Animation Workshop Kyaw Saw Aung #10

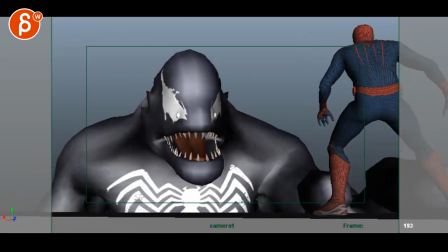[8:22]
And then as this creature comes up here, Venom, it's just very much in one axis. Just rotates back and the head rotates back without any side to side or tilt in Y or rotation in Y. Change in the head. He could come where the head looks maybe, you know, eyes are this way, looks this way and does this big turn.
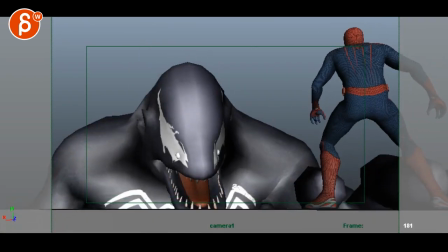[8:41]
Just something a bit more complex than just a rotation up that feels too simple. And then that mouth open, you know, probably keep it closed and then open.
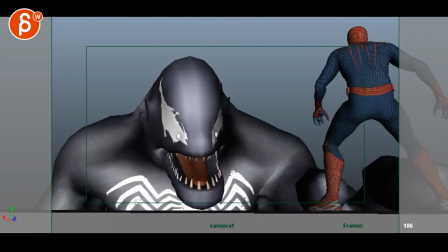[8:49]
And I don't know if that's kind of a, he's breathing out, he has bad breath, and he goes, is that supposed to be kind of a roar?
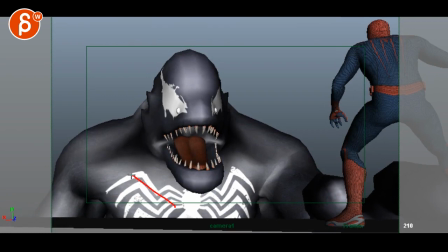[8:57]
If so, you gotta make that anticipate back, come forward with the chest.
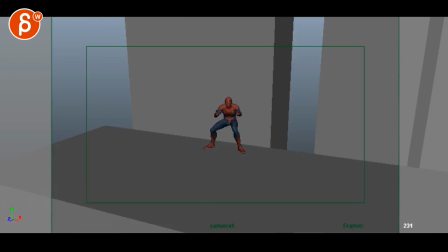[9:02]
Yeah, you want this to be a big roar. There's just a lot more you can do.
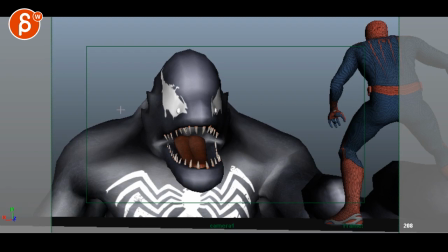[9:06]
You potentially bring up that second arm, maybe trying to get up, and then maybe you change that rotation into this where the head is like that, shoulders like that. Arm comes up, you know, he's trying to get up there and it doesn't just kind of lock in this pose.
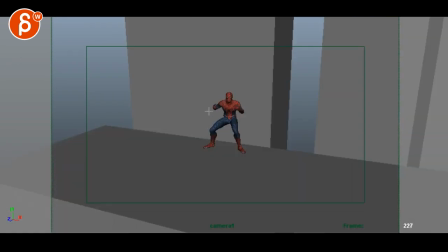[9:21]
There's a couple of things you can still do. Same thing here, you have still some twinned arms in terms of timing. I know this is more bent, but just kind of move all at the same time, stop at the same time. And again, it just kind of moves like the silhouette.
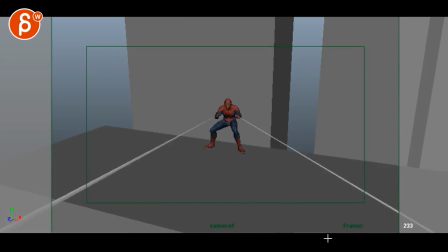[9:35]
It feels like you go back for anticipation and for the web slinging, but we kind of lose the silhouette. If you squint your eyes, you do a silhouette test. It feels like a stump where you want, it's never really there. You want that little bend in that arm. You know, you can kind of cheat and see what you can do to see those elbows.
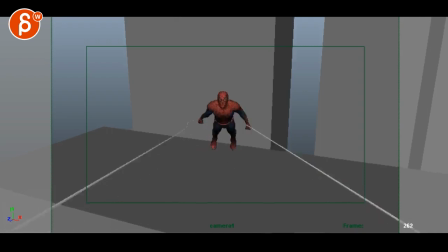[9:54]
And then this feels a bit slow. So if you do this, I would probably bring out those arms forward, stretch them out, and then pull them back for him to propel himself forward.
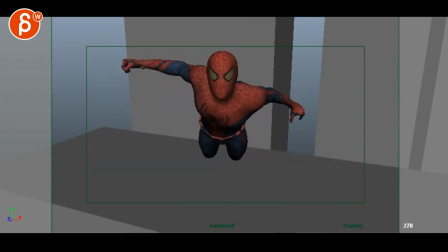[10:11]
But once you reach around here, he feels very slow, and then he starts to kind of fall down, which feels a bit weird. I think you want to keep moving at a certain speed, definitely faster.
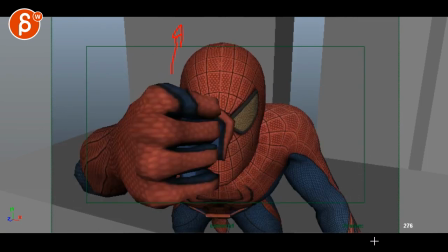[10:25]
Keep having him go up. You can always tilt up with the camera. And it's weird that he doesn't exit.
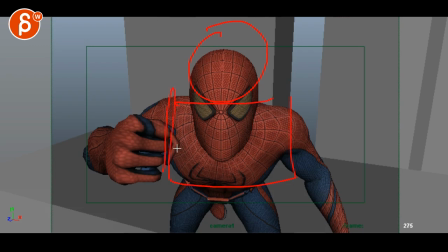[10:32]
To me, it feels like you want the head here, and it's the chest that hits the camera that then blackens out the whole frame for a cut.
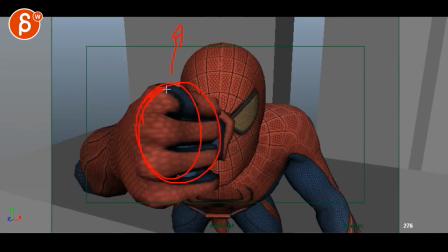[10:39]
It feels weird that he goes in, punches the camera. I know you're saying it probably goes in to punch Venom.
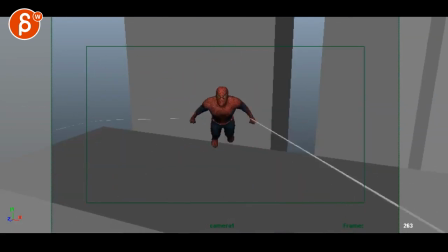[10:47]
It's just a weird frame to cut on.
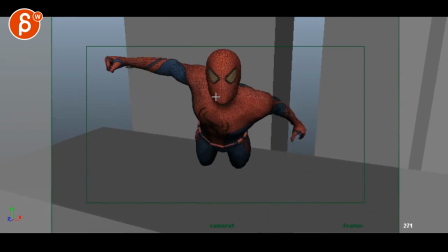[10:50]
And if you're going for a punch, then I would have something a bit more of a tilt, that arm really, really back.
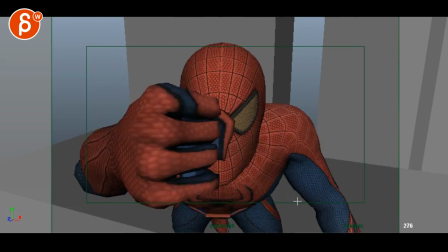[10:58]
Something where it's just a bigger anticipation, with a bigger smack into the face, but I'm not quite sure if that's gonna work.
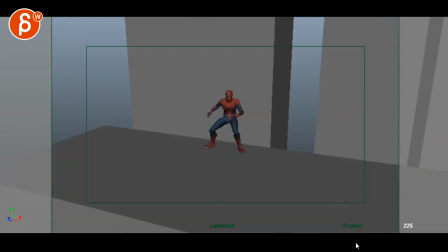So right now, it almost feels like you want that web to be closer to camera if it's hitting Venom's head or something. That's a tiny detail, but still they feel kind of twinned.
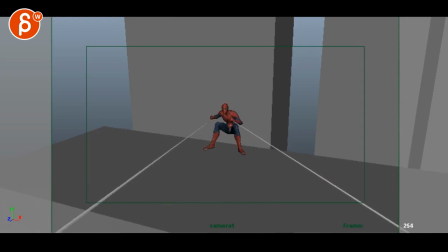[11:25]
So we'll offset on those webs, but it feels like you want to give this enough time.
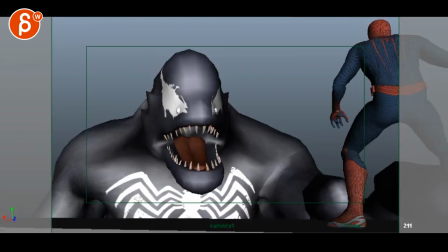[11:31]
Let's see here. Yeah, I don't think you have enough time to do pull for a web sling and then a punch.
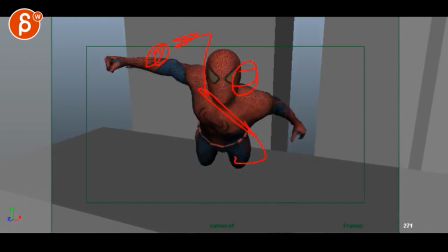[11:41]
You might just have to go into pulls himself forward to then just fly towards camera.
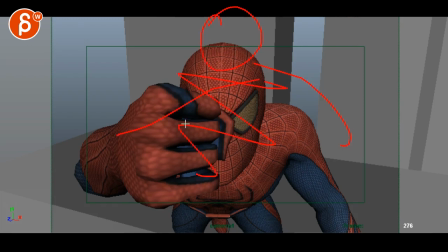[11:49]
And like I said, the head will be higher and the chest goes into the camera. It's a bigger mass that can black out the frame for a cut.
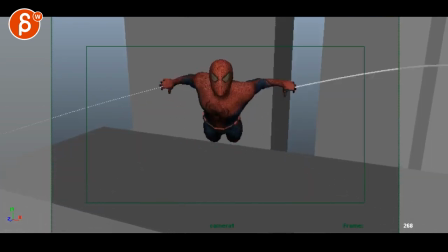[11:55]
I don't think you're going to have enough time. And you don't want to slow the whole thing down to do a pull and the punch. Unless you start a run, jump up. Or you can take just one arm for the web.
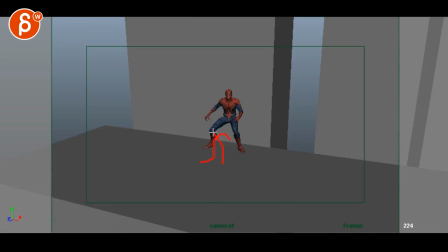[12:14]
Take like one step forward, jump off, pull with this side. Only this side has the web. So one, two step, jump up, spider web, pull. So that throughout this whole thing, you're already in that anticipation of that punch.